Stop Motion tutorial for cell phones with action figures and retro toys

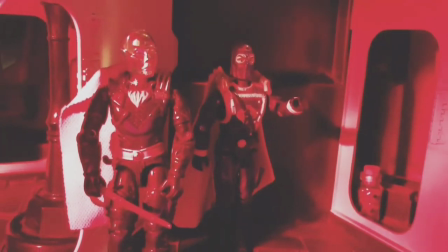Sometimes I don't, I just try to get it right use the onion skin and balance it but uh yeah it's a very easy way it's an effect
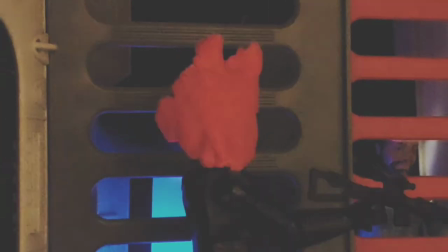like i said that just looks so unique so it would be in addition to anybody's youtube channel just take your favorite toy have him walk take
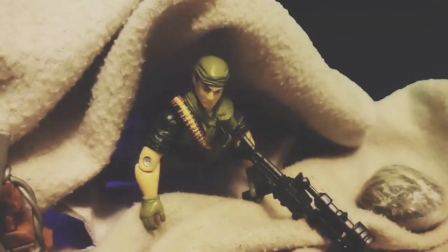his gun or do a yo joe whatever you want uh
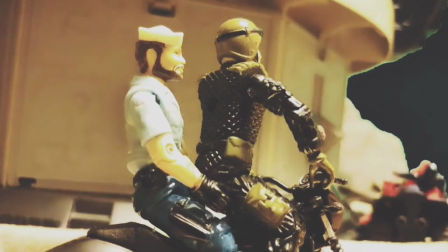masters the universe you can do some great stuff with them they have a lot of cool vehicles with a lot of playability factors
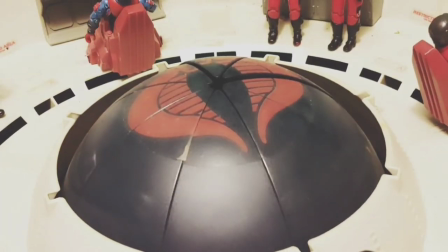another thing with motu is they have a few figures with mouths like trap jaw and roboto that move they have other stop motion features on them like triclops with the spinning eye or many faces is pretty cool you can play around with that with stop motion
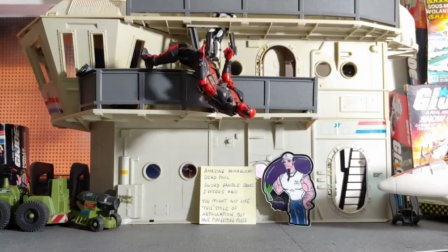it's just a cool way to bring your your toy to life nobody's really done this either as a youtube channel with reviews well i started doing a little bit but you could just have your action figure laid out and just show all the articulation in stop motion of the different toy and i mean that could be done you know without unlocking any extra features on the stop-motion studio camera stand just pointed down have the figure laid on a table whatever color bristol board and behind and show all the different articulations as you review the toy fairly simple uh green
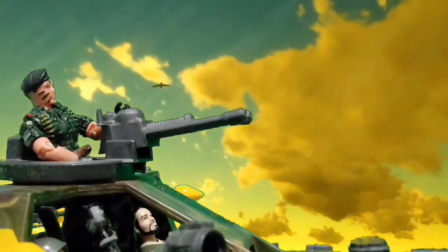screen otherwise known as chroma key is a feature that you have to unlock either on stop motion
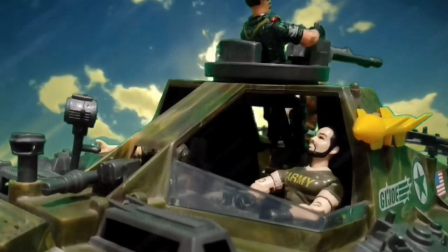studio or power director so So I'll leave that up to another review if
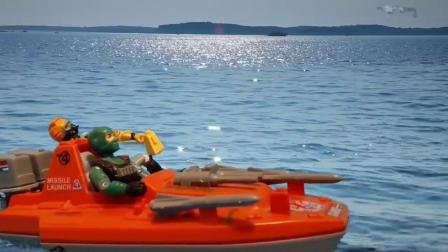you wanted to get into that. I will just say quickly, distance does seem to help with that.
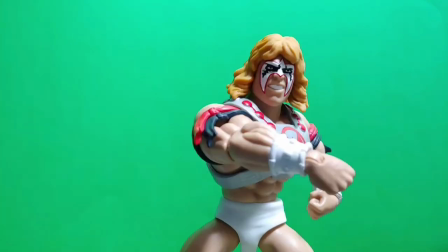So you don't get the reflection of green on the toy. Less reflective toys help also. Sometimes less light is better with green screen as the lighting causes more reflections.
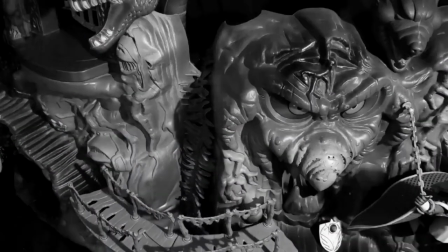You can play around now with the lighting and shadows and other realistic factors that you would not get in shooting in green screen.
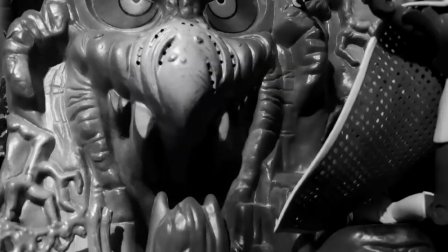pretty fun i went reverse i did it the other way around but i would if i could do it again start with just practical shooting having
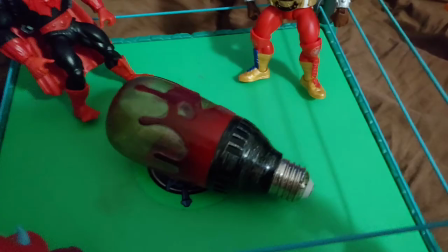fun i like i got a red light that i use it kind of makes things dim and grim and i can use it for like an emergency
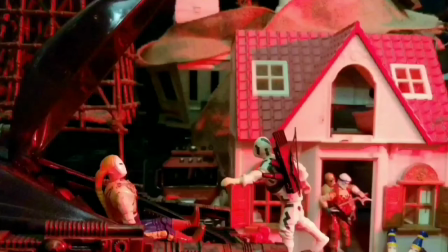light coming on sometimes if the lights get shot out or whatever just to make a scary
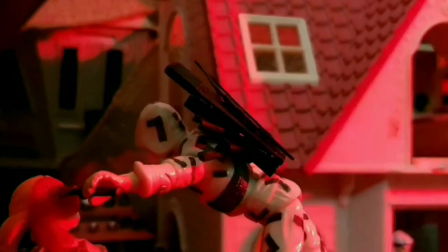feature you can play around with your own lighting that way i have a orange it's like a stop light
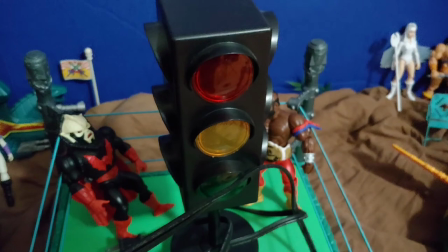that i use sometimes for machine gun reflection
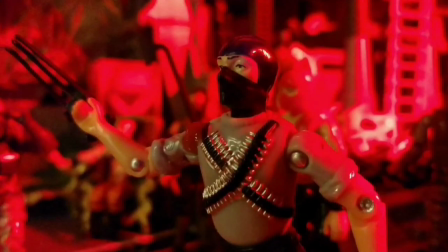that's another feature I could get into when you're shooting a machine gun
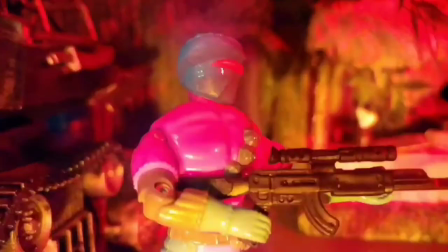every other frame in nine frames per second you put a bright light on and it looks wild
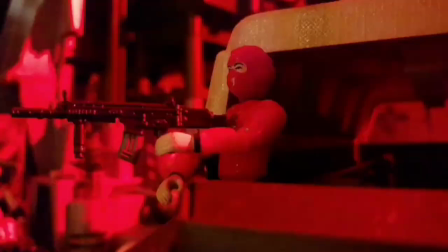when you play it back with a machine gun on and off that's done with an orange light if
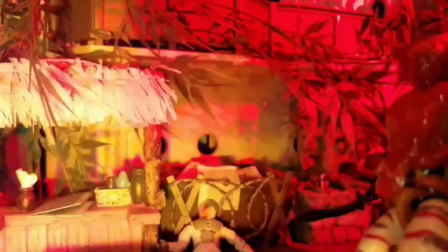you don't have that you could use anything a lighter a flashlight smoke is another
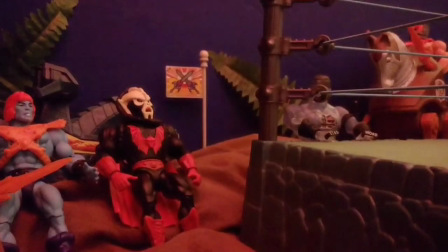awesome effect to throw in and practical effect with stop motion.